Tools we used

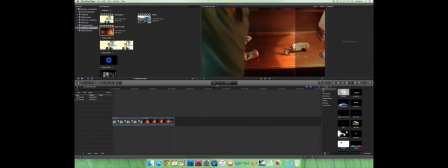(0:03)
Okay, so this is my specific software tools video. I'm just going to start off with blading, and I use this mostly for continuity and to get rid of things that weren't really needed. You do this by just going to the blade button or simply pressing B,
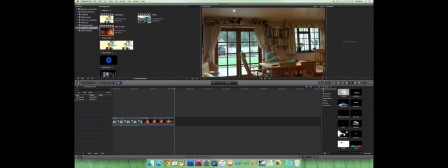(0:21)
hovering it over the take, and then just click where you want to break up the slide. It now splits them in to a few different takes.
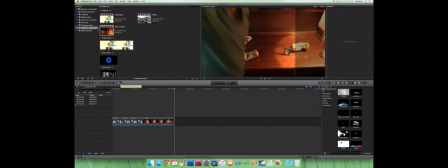(0:31)
And to be honest, this was quite easy for me because obviously you can see it's quite simple, and we actually needed to do this a lot because most of our takes at the shoot had quite a lot of surplus footage at the beginning and then that we didn't really need.
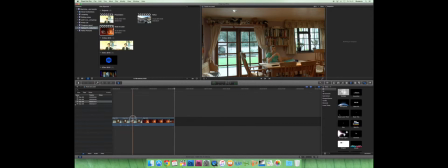(0:48)
And if we go back onto Arrow, in between these takes you can also add transitions, i.e. dissolves or fades, and if I take these shots as a flashback, these two, which is not in order of the film,
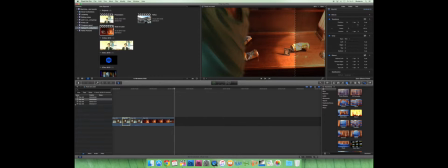(1:08)
and I go on the transitions button, and then Bloom, this is the one we used, and if you just drag that and then drop it in between and make it bigger,
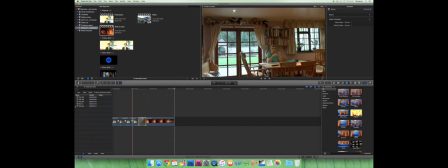(1:24)
and then just play it.
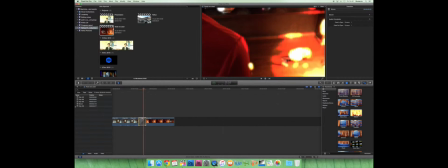This is obviously quite a long one. I probably would have made it shorter in our film, but yeah, you get the idea. This could connote how Ethan reminisces about the positive and negative times in his life,
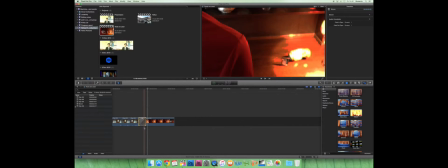(1:50)
but also shows the stereotypical ideology of the working class's affinity to crime.
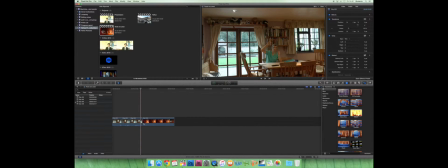(1:55)
But if I delete this and no additional content is added, the two takes obviously still flow together.
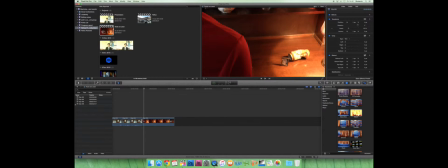(2:05)
Possibly you're a bit too stereotypical with this, as some of our stereotypes could be viewed as hegemonic and therefore could detract our audience. These transitions for the flashbacks were perhaps more for a secondary audience in a lower income bracket, i.e.
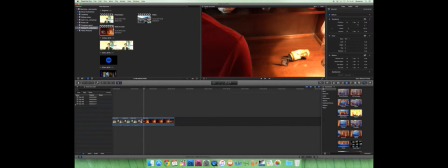(2:19)
C1, so they could differentiate between the past and present. However, this could have been an area where we weren't challenging enough, so maybe we could have used a more understated transition to cater for a more primary
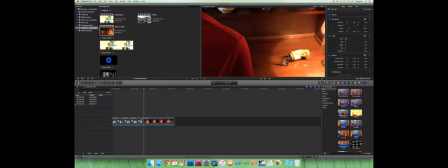(2:33)
sophisticated audience, but still provide evidence time lapse. For example, we could have just done a simple cut. I also used trimming to improve continuity. So if you click on the take, it goes to the end of it, there's like a curved bracket that pops up, and you can drag it to increase or decrease the take.
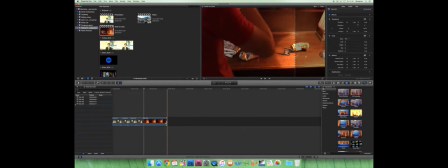(2:53)
These were used to improve the verisimilitude of our production and fixed in with the obvious conventions of our genre. This would appeal to the sophisticated audience members. However, most of our takes were quite long,
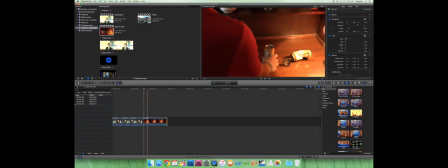(3:08)
so we could have perhaps made our takes shorter or cut them from different angles so they weren't just one long take of someone doing something. However, this connotes the mundanity of Ethan's life, which is a convention of our genre.
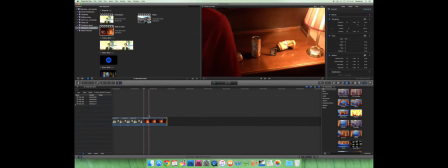(3:21)
And this was also quite easy for me as well. We also added titles of the names and actors and directors. If I go to this take and then go on T and then click the ones I want,
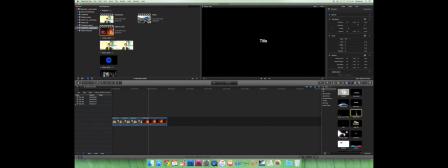(3:39)
I think we used the basic title because it allowed to do pretty much a lot with it.
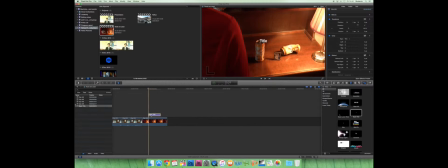(3:45)
So if we just do that, and then obviously double click and type whatever you want.
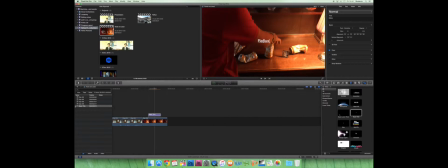(3:51)
For example, if I put reflux in, so you've got that, and then you can change the font. For example, this one, and just highlight it to change it, or just click on it. You can drag it pretty much anywhere you want.